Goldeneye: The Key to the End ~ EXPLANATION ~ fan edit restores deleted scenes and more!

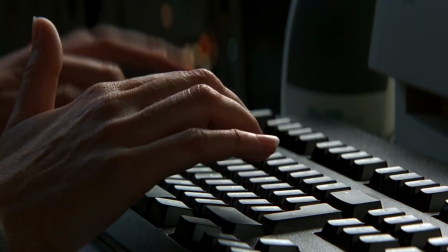Originally the answer to Boris' riddle was keys, but the filmmakers thought it would be funnier to change it to knockers. However, Natalia doesn't type enough letters and it always looked funny to me.
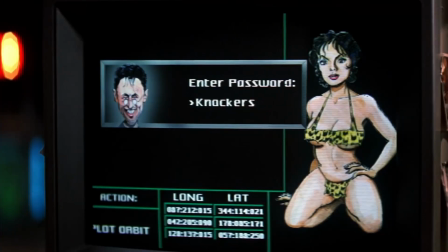I adjusted the timing of certain things and changed the audio so it makes sense, a simple change to make.
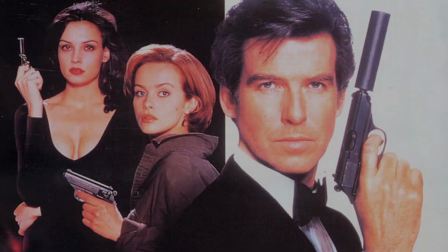And that brings us to the middle of the film where the bulk of the changes have been made. There are a number of scenes here that were deleted from this part of the film due to pacing and in my effort to restore these scenes, it was necessary to rearrange the order of a few things.
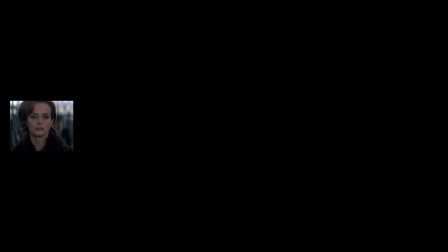For example, in the film, we go from Natalia arriving at the train station, to Wade fixing the car, to Natalia entering a computer store and contacting Boris, to Bond and Wade arriving at Tchaikovsky's,
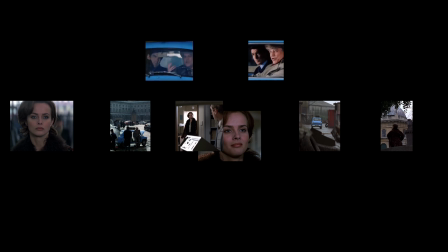and then Natalia goes to the church. But because I had two deleted scenes of Bond and Wade that needed to be isolated from the other Bond and Wade scenes,
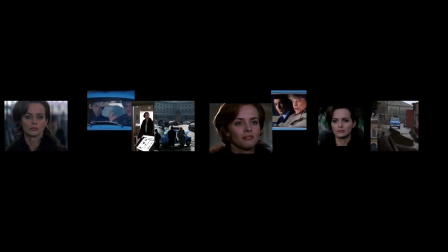I broke the Natalia computer store scene into two separate ones and moved the Wade fixing the car scene in between them.
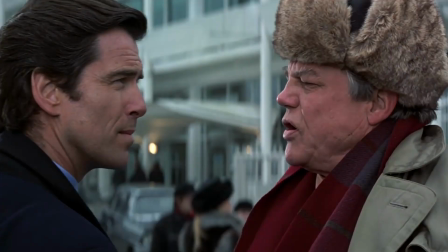So, from the top, the sequence of the film now plays out like this. Bond and Wade depart from the airport like normal, Natalia arrives at the train station like normal.
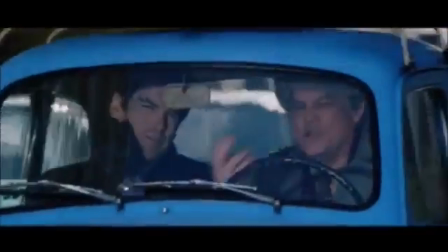Then we get a brief deleted scene of Wade annoying Bond with his gardening nonsense. Then Natalia arrives at the computer store.
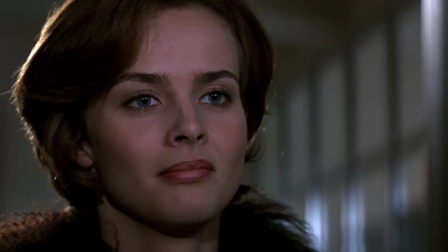Then the scene of Wade fixing the car. Then the second half at the computer store where Natalia makes contact with Boris.
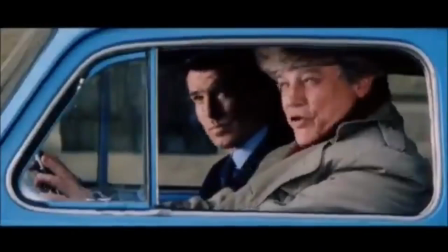Then another brief deleted scene of Wade giving Bond some useful information.
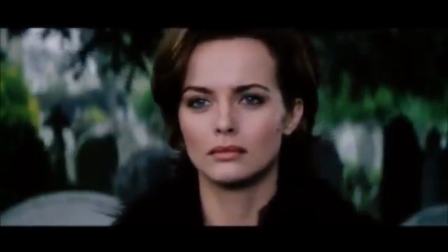Then we get a very brief deleted moment of Natalia preparing to enter the church and this leads into the actual scene of Natalia at the church.
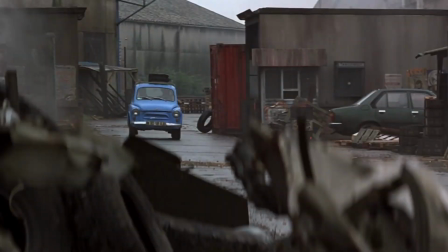Then Bond and Wade arrive at Zukavsky's. Tukovsky's.
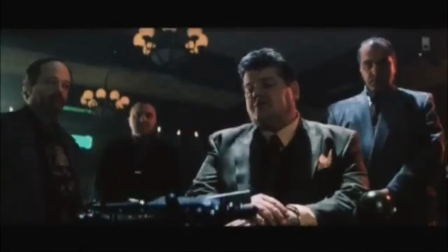Since we already saw Natalia at the church, we now go directly into a wonderful deleted scene at the club introducing Tukovsky,
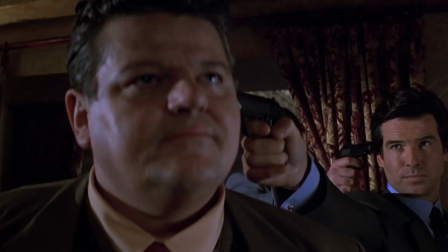which leads directly into the actual scene that takes place there.
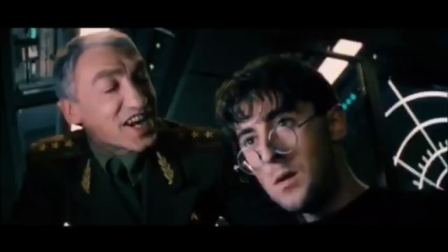The next few minutes remain unchanged until we get one final deleted scene of Boris and Orimov in the train. In the film, we don't ever see these two characters interact, so this is a nice little moment to throw back in there.
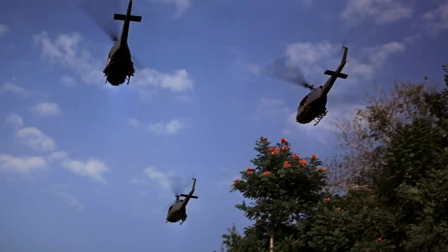So that brings us to the end credits and And the final change of the film.
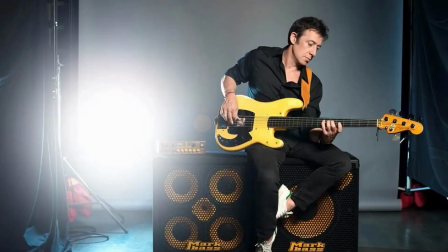I do think Eric Serra has produced a beautiful song that plays in the end credits, but it just isn't a good fit for a Bond film.
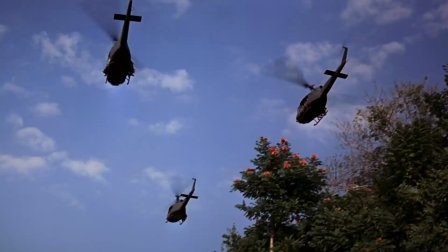The ending needs to be bombastic, grand, Bondian.
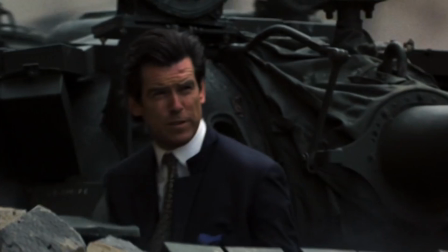And as I told you before, some of the music Eric Serra produced for the film, while excellent, aren't good fits for a Bond film. And the producers of the film realized that too, which is why they rejected Serra's track A Pleasant Drive in St. Petersburg, and hired the aptly named John Altman to write the excellent piece of music used during the Tank sequence.
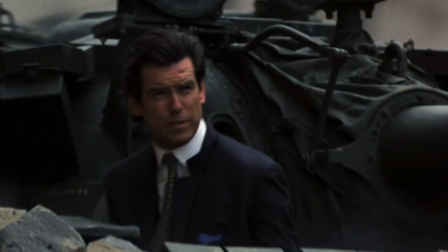But I found that the Eric Serra track works fairly well as an end credits piece, so that's where I put it.
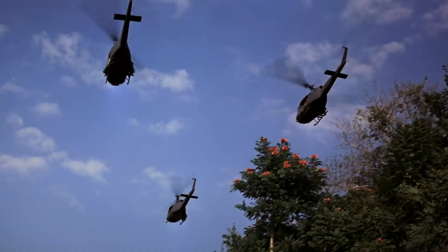It still isn't perfect, but I think it gives the ending of the film a more appropriate feel.
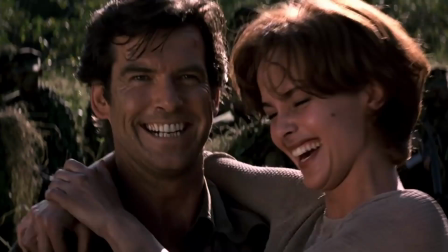And I did trim out a last little bit of dialogue between Bond and Natalia so it fits in nicely.
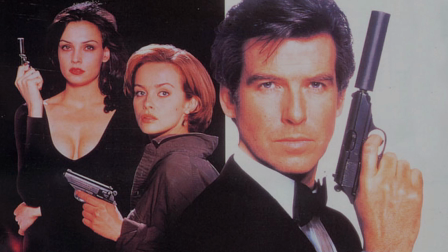And that's it. Once again, if you want to watch the film you'll have to go join my discord and try to find a link in the leaks and edits tab and you'll find links to my discord in the pinned comment down below and in the video description once again you must own a copy of goldeneye
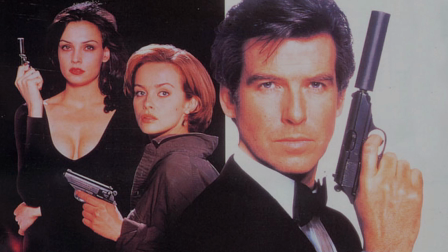so please support the original filmmakers by purchasing that first do be sure to help me out by giving me a like and subscribe if you haven't already be sure to let me know your thoughts about goldeneye and the re-edit which i have done Till next time my friends, I wish you all glory, fortune, and glory.